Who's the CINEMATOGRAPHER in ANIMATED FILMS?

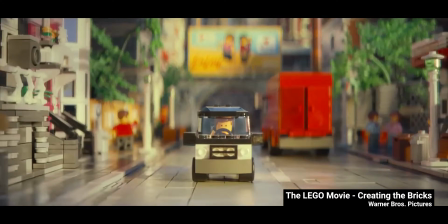[16:27]
The idea was to take a very homemade brick film and try and make that as cinematic as possible
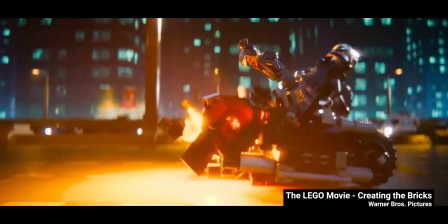[16:33]
with lighting and camera angles and the type of things that you would do on a big budget live action movie.
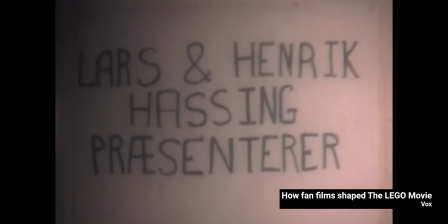[16:39]
Brick films are fan-made shorts using Lego bricks and minifigs.
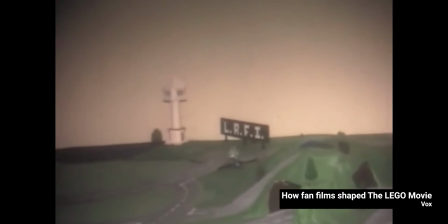[16:44]
They go back decades and have their own cult following. They're usually done in stop motion, and some can look super darn good.
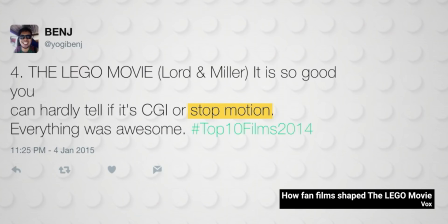[16:53]
When the first trailer for the Lego movie came out, a lot of viewers were left wondering if the movie was actually CG or stop motion. It is, I would say, 99% CG animation, but it respects the rules of stop motion animation. It's designed to emulate that style. That is production designer Grant Freckleton, who, along with Welsh,
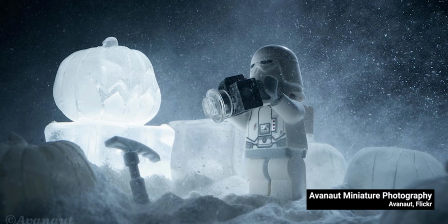[17:16]
was looking into Avenant's miniature photography using Lego as a reference for mood and setting.
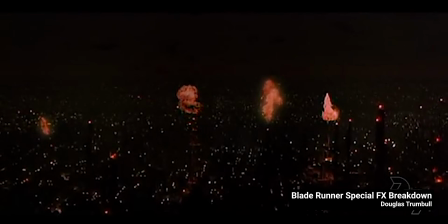[17:23]
Avenant, in turn, was following Douglas Turnbull as a reference, pumping a ton of smoke into everything.
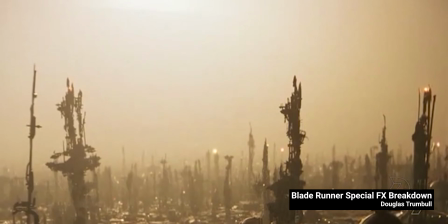[17:30]
Turnbull is behind the looks of Blade Runner, Close Encounters, and other smoky gems.
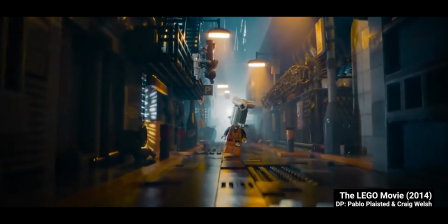[17:37]
And we can definitely see this smoky influence in the Lego movie.
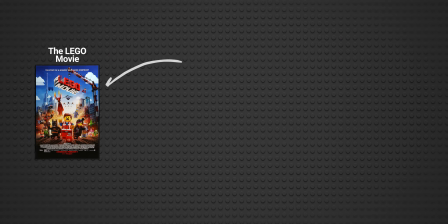[17:42]
So we have an animated movie, the Lego movie, which aims to look photorealistic,
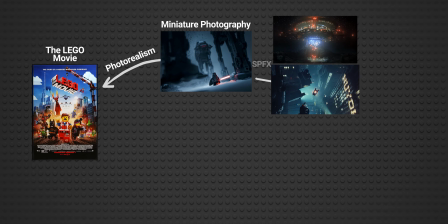[17:47]
learning from miniature photography that uses a special effects approach to creating a strong visual style.
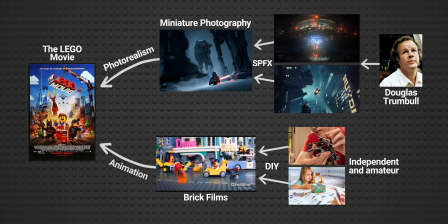[17:55]
In brick films, live action and homemade. For animation style, forget content is king, forget content.
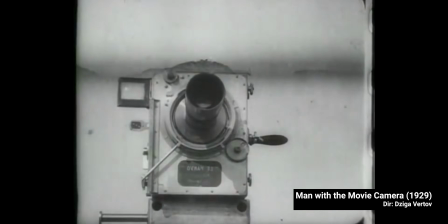[18:03]
Reference is the real king. Moving from the lighting to the camera work, FX Guide TV has a great interview with Pleisted,
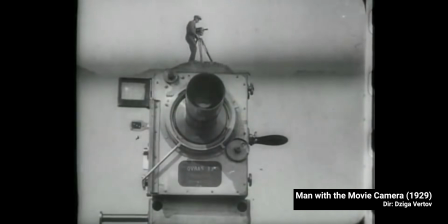[18:11]
the man with the movie camera, for the Lego movie. So in terms of those lenses, is there a natural correlation to real lenses, or did you just sort of make up your own versions? No, we have proxies, I guess, for real world lenses. So depth of field would be accurate to those real world lenses, or just your own?
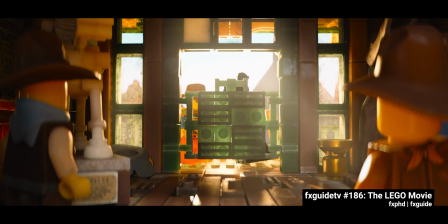[18:30]
Yeah, we had accurate depth of field. We had the luxury of being able to turn it on and off at the hit of a button,
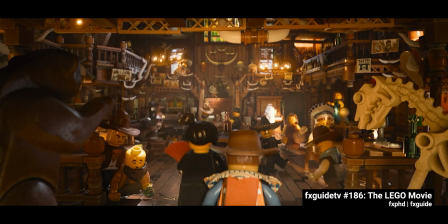[18:35]
so it was really easy for us to compose the shots as we wanted to, and then worry about the depth of field almost as a second step.
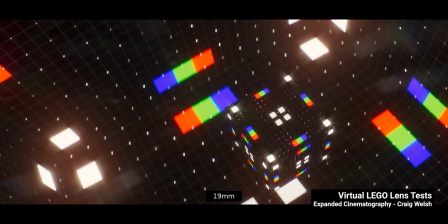[18:42]
That means they took data from real-world lenses and built those into their system,
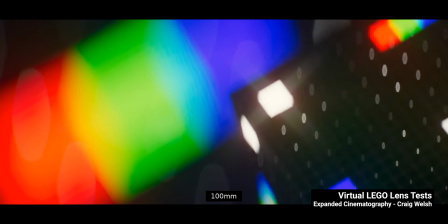[18:48]
being able to recreate their look inside the computer, as Pleisted said, turning them on and off with the click of a button.
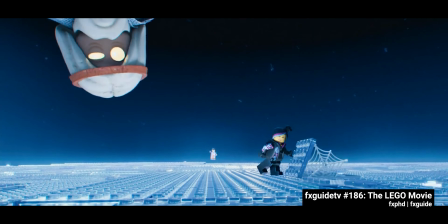[18:56]
How do you approach virtual cinematography? There's a subconscious language of cinema that people are used to, and I think
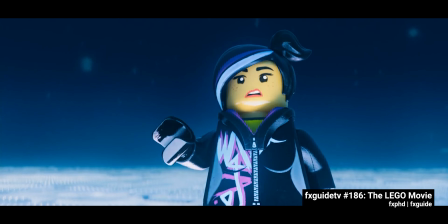[19:05]
3D cinematography can sometimes be a little bit too, as you're talking about, all on one axis and all pivoting from the same place.
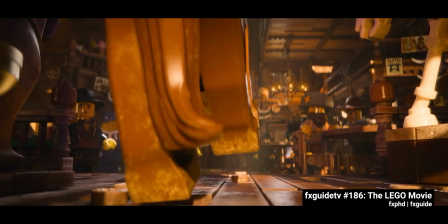[19:13]
And it's quite powerful when you can get away from that. We had some virtual Steadicam rigs.
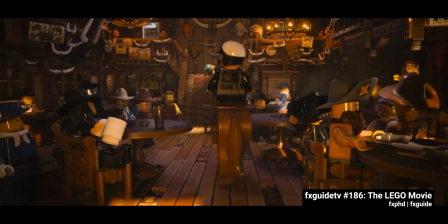[19:19]
We used those to great effect, I think, to really make you feel like there was a camera operator there.
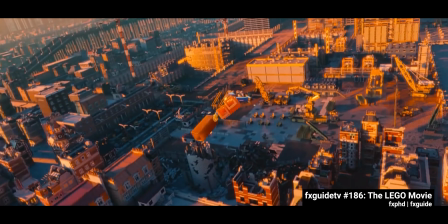[19:26]
And it's actually one of the biggest things to give scale as well, because what 3D cameras like to do is to interpolate very smoothly and perfectly.
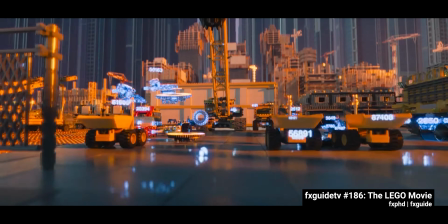[19:35]
And that takes all the weight out. There's one scene in particular which is a scene where Emmett's being interrogated,
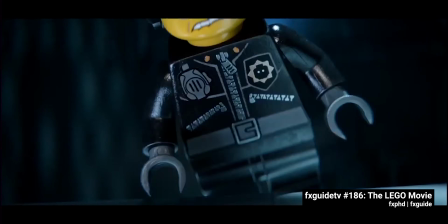[19:41]
and it comes kind of towards the start of the film, but at that point in the movie we've only had quite formal,
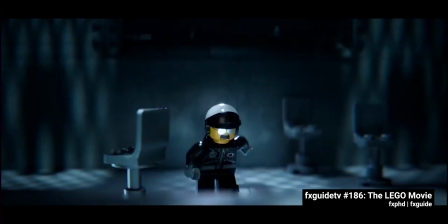[19:48]
very locked off cameras. It's the first moment where Emmett kind of realises something bad is happening to him,
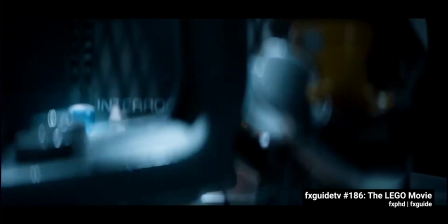[19:53]
so we really tried to push that in terms of having handheld cameras and giving the audience a sense of uneasiness,
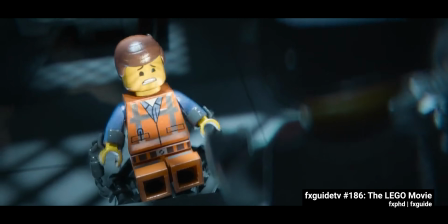[19:59]
a kind of subconscious uneasiness. That's one of the sequences we use a lot of the virtual Steadicam rigs.
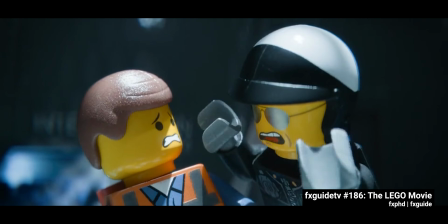[20:05]
So it gives you a much more nervous feeling. And hopefully the effect that we would get is that the audience will subconsciously feel that.
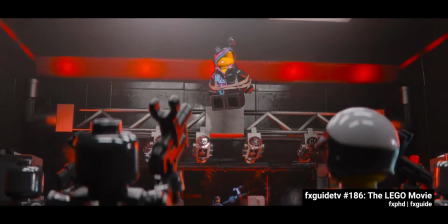[20:14]
So they'll, rather than having a very locked off camera where everything feels safe and ordered, the camera is moving a lot and like correcting and adjusting. And yet I didn't really see you going heavily into hunt and seek on focus or framing.
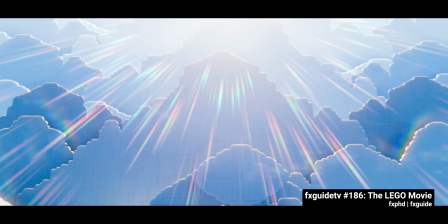[20:25]
So there must be a line there of sort of becoming aware of that and not. Yeah, and these are all the things that we kind of developed as the style of the film as we went.